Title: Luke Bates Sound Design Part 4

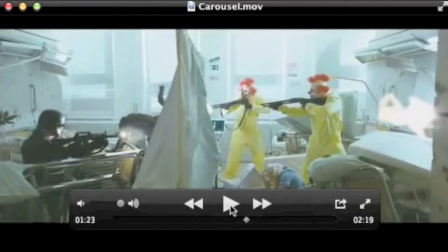246s
So that's why my metallic ring sound, which is fluctuating in phase, I just chose a little part where the phase is going crazy, and I just time stretched that bit without altering the pitch too much. Yeah, with the compression, it's got a bit louder, and it sticks out more here because this is where we see the hospital sort of idea a bit more clearly.
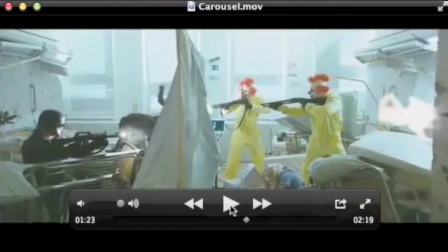265s
And then as we move down the corridor, it's just the panning should be coming from the right because we're moving right. Well, just one layer is.
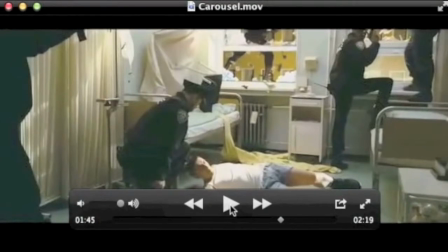274s
This final room is quite difficult. I wasn't sure what sounds I could include, but in the end, it feels quite natural to make some sort of build-up. We're getting towards the end of the video here, and in fact, all the sounds that we've used before kind of can be fitted into this room.
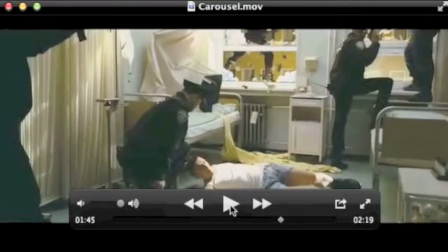288s
We've got the idea of a clown, the police, there's a gunshot coming from behind us, we've got a glass smashing, and so this room could be used as a sort of build up, it kind of suspense, yeah, just sort of mixture of all the sounds put together. So that's what I've done, and this is where the build up starts.
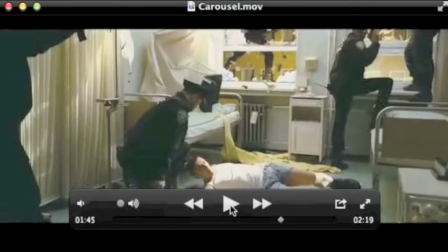306s
With all the sounds put together, it sounds quite eerie. Like there's a scary factor in there. That's what I've got in terms of feedback from other people. I'm not sure if I wanted it to be scary, but I've just left it as it is, and it's up to the viewer to determine how they want to feel about it, really.
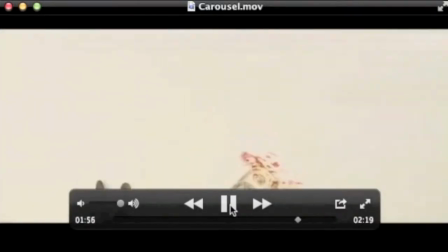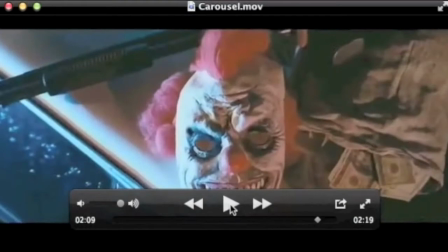327s
So as we come down there, I've just used that door slide again. It's just quite subtle in the compression. It comes down, and then as we come onto the clown mask and away, you can hear sort of more of a drop between the mask and the police officer, and I think that fits
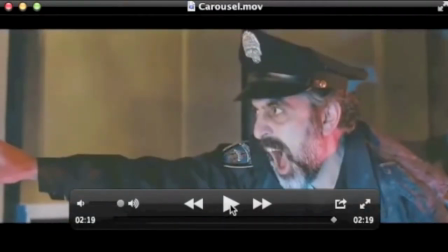343s
quite well, luckily. And as I said before, before I got that digital sound leading up to like a digital watch kind of beeping, I just bounced that end, which was like the concepts for clowns and the police and a bit of glass and a bit of that door slide.
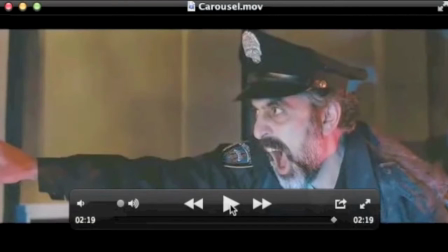359s
I bounced that and then time stretched it so it sort of had an envelope where it led up to a peak in terms of pitch. And then that's how I got that digital watch sound, and then I just applied that to the beginning, which will allow it to be looped. This is just an evaluation of the finished result. I think it's pretty good, but there are some things that I would have done differently if I could have done it again. After time stretching some of my samples, there were some artifacts that were created in that, and what I could have done was go back to iZotope and clean them up after time stretching, as well as before. When I put some samples into layers, I automated one layer for panning, and that was controlling all of those sounds in that layer. I think what I should have done was automate them individually or have a subgroup in that, because when I was like panning everything to the left, there was sound that was coming from the front that was in the same layer, but it was going to the left with all the other samples, and I couldn't really make it come from a different direction unless I separated it into something else. So that's probably something I should have thought about. The time stretching, I tried most of the different algorithms. There were a couple in there that I liked, and I used them more frequently. The monophonic one was one of my favorites. That created a really nice gun sound that I've used, and I applied it to a couple more things. The other one was the complex algorithm, which it worked quite well. It kept the frequencies the same, but changing the length, and it didn't create too many discrepancies. But I think I overused it a bit too much, and as a result, the video's got a lot of metallic sort of electronic noises in it, and I think the video probably could have done with some more natural sounds rather than just time stretching everything. I applied a lot of compression. I applied some compression to each sound on that channel, and then when I went into the layer, I compressed that layer, and then I compressed the final output as well with a limiter.